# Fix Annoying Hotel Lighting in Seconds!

So you just got in town, you're getting into your hotel room and you want to make some content, but you realize you forgot your lights.
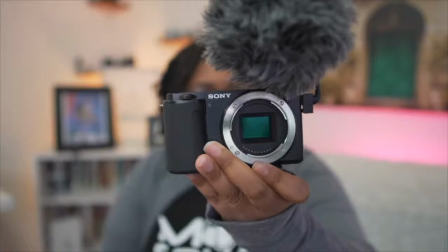0:07 So let's say you want to travel light. You only want to carry one camera and one lens and very minimal camera gear.
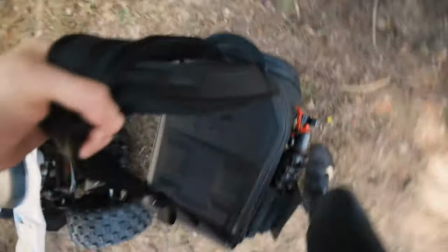0:13 You don't want to carry a 30 to 50 pound camera bag from Peter McCormick, even though those are awesome.
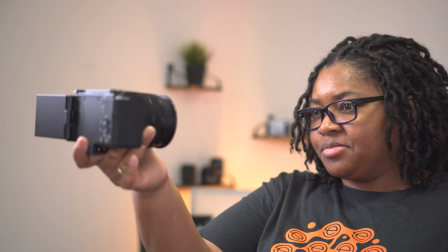0:18 You really just want enough to capture and document your experience or even record your talk.
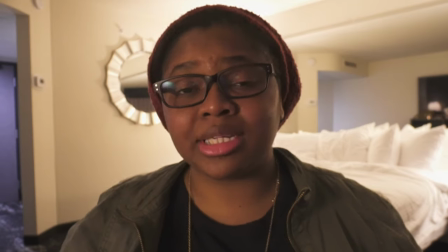0:23 Well, when you come to a hotel, you're going to get a situation like you see right now.
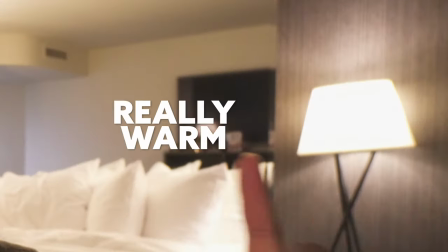0:27 And if you haven't already noticed the issue with the lighting, one is really warm and one is really cool.
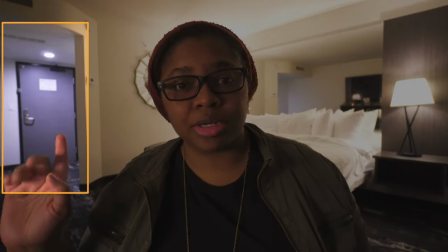0:33 And you can see it kind of has like that bluish hue over here by the door. It's not that the door is so much so colored, it's the lighting.
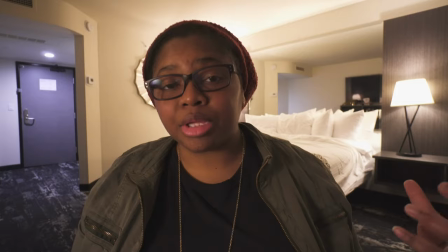0:39 You notice this one has more of a home effect and it can be more warm and that depends on your white balance.
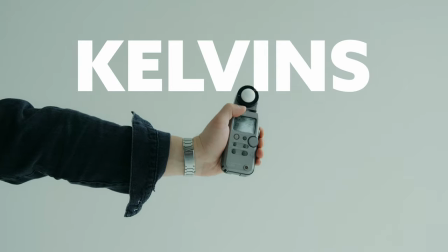0:45 But that color temperature, that's what we measure in Kelvins. So if you notice like the wider I let this image go,
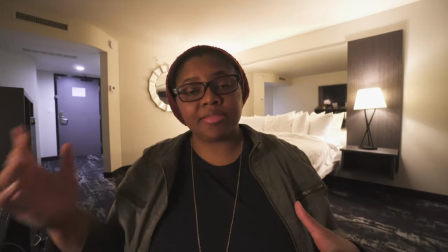0:52 especially in automatic like I'm doing right now or automatic white balance is having to decide which one is the one I should be picking for.
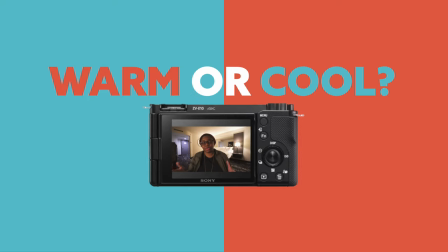0:59 One of them is going to look weird because it has to choose between the two in addition to whatever the source is this lighting you.
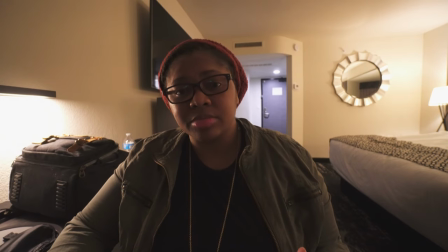1:05 Now the only thing that I'm working with in this room is two lamps. There's no overhead lighting.
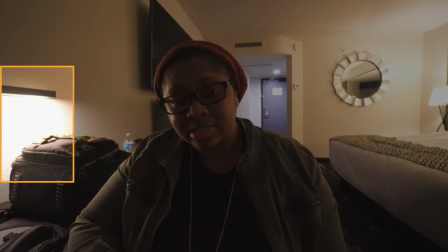1:09 It's dark and the shades are drawn in addition to a very little desk lamp light that I really can't control the brightness so it's either on or it's off.
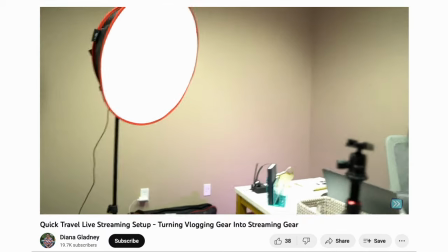1:18 And if I turned off the light for the desk then you can see how the lighting is impacted. So when you're lighting your scenario, the thing that you have to understand is learning to read the room.
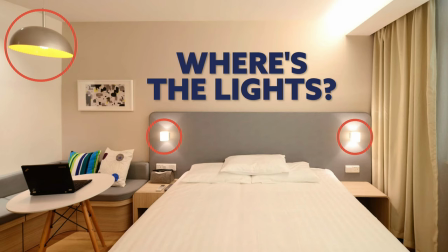1:27 First thing that you want to do is figure out where are the lighting sources in the room. Where's light coming from? Is it the window where you can use that as a really nice softbox and it will be great when you have those sheer curtains drawn. Especially if you're not getting or sitting in direct sunlight or you could use something that's more
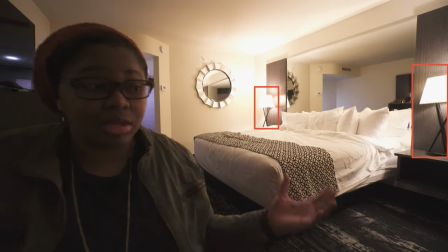1:44 like our desk lamps over here and we can go over there and face and use those lights.
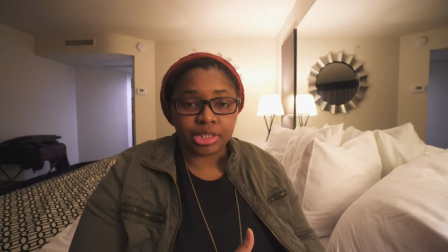1:49 Now Now simply by sitting closer to a lighting source with the lampshades on, I'm not going to adjust it, especially these are just your traditional light bulbs,
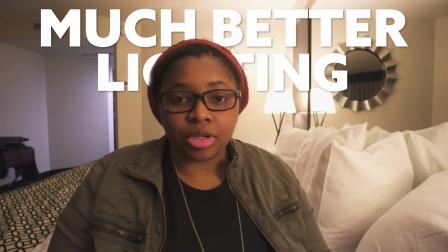1:56 sitting close to it allows for me to get much better lighting and it actually frames the shot a little bit better.
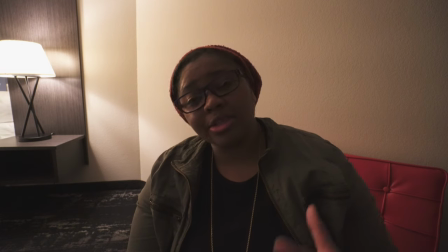2:02 But I still would probably want to get rid of that kind of shot. And as you can see, the further I am away from that lighting source, the worse that it looks. So once I figure out which of the ideal shots it is just by simply holding my camera, walking around to different shots as you saw, and just seeing how is the camera picking up the lighting? Is it confused or whatever's going on? Especially again if you're using automatic white balance. But the best thing that you want to do is not use automatic white balance. You want to get your handy dandy gray card. It doesn't have to be one of these even though this is collapsible so it condenses down to super small.
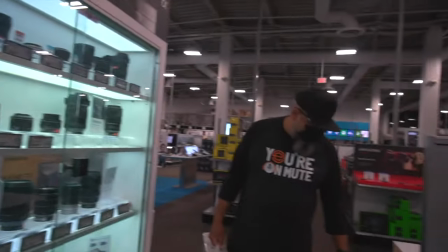2:37 You can get the little cards that you can get on Amazon or at your local camera shop and those are very easy to even put in a wallet or a purse.
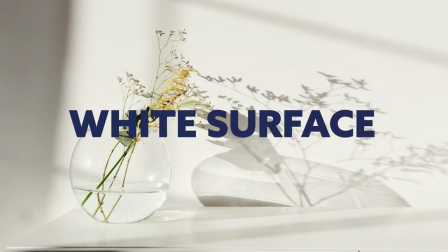2:44 But the main thing that I want to do especially if I do have some kind of a white surface or something near me is I can do like I'm doing with this lamp,
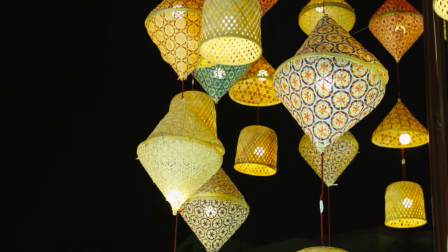2:52 which is put that lighting source close to a wall. This lamp is kind of weird, which you may get all kinds of different shapes, but I don't want to make too much dramatic changes to the room or too many.
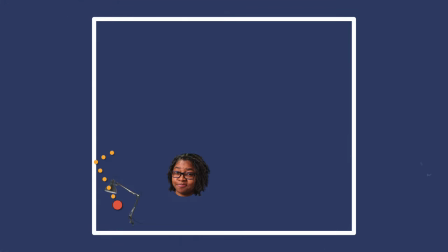3:01 And I'll just push this up against the wall so it can at least bounce off the wall and create a much larger lighting source. But chances are if you're traveling with one camera and one lens,
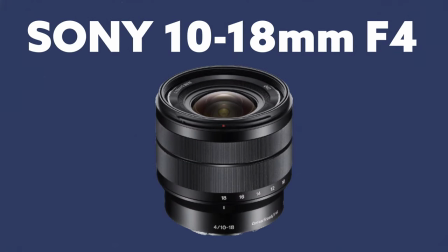3:11 like right now I'm using the Sony be 10 to 18 millimeter f4 lens, which means that f4, it's going to be constant. I don't have to worry about getting this extra lighting.
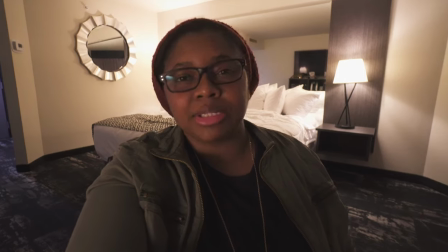3:20 I can honestly go from 10 millimeters, go ahead and bring it into something of closer to like 12 or 14, maybe even 16. And now you can see I'm getting rid of that blue light and it's really just giving the camera one temperature to focus on if you're using automatic white balance.
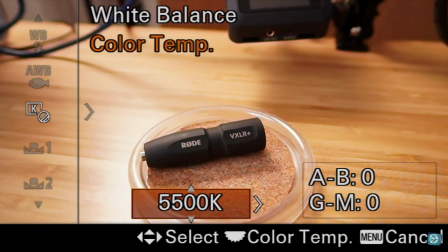3:34 Now you can manually adjust the Kelvins or you can just let it run on auto. If you really trust it and think it'll do well, then you can do that. but I just recommend using the gray card so that you at least know what that number is.
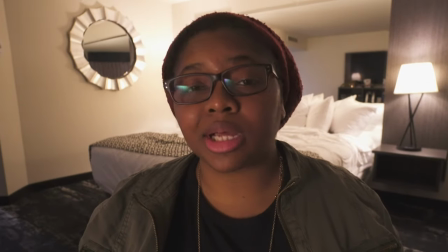3:45 So remember this is what it looks like in auto white balance.
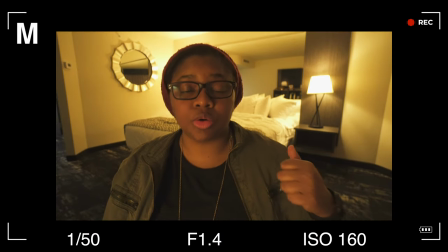3:48 So if you're ever getting ready to record a talk and you notice that it's orange like this, this means that you're having a white balance issue.
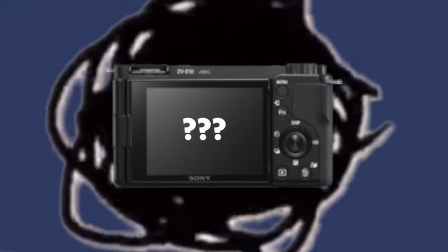3:56 Your camera may be in automatic and maybe it's not making the best choice based on the lighting sources.
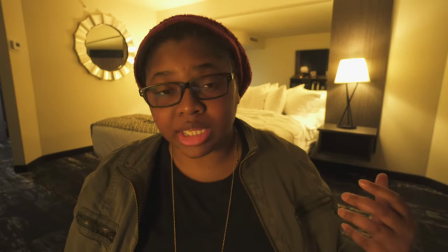4:01 So make sure that you're looking at the lighting just to see what does it look like.
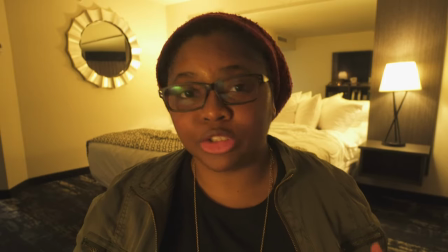4:05 Is it too orange? And at that point all you need to do is change the white balance.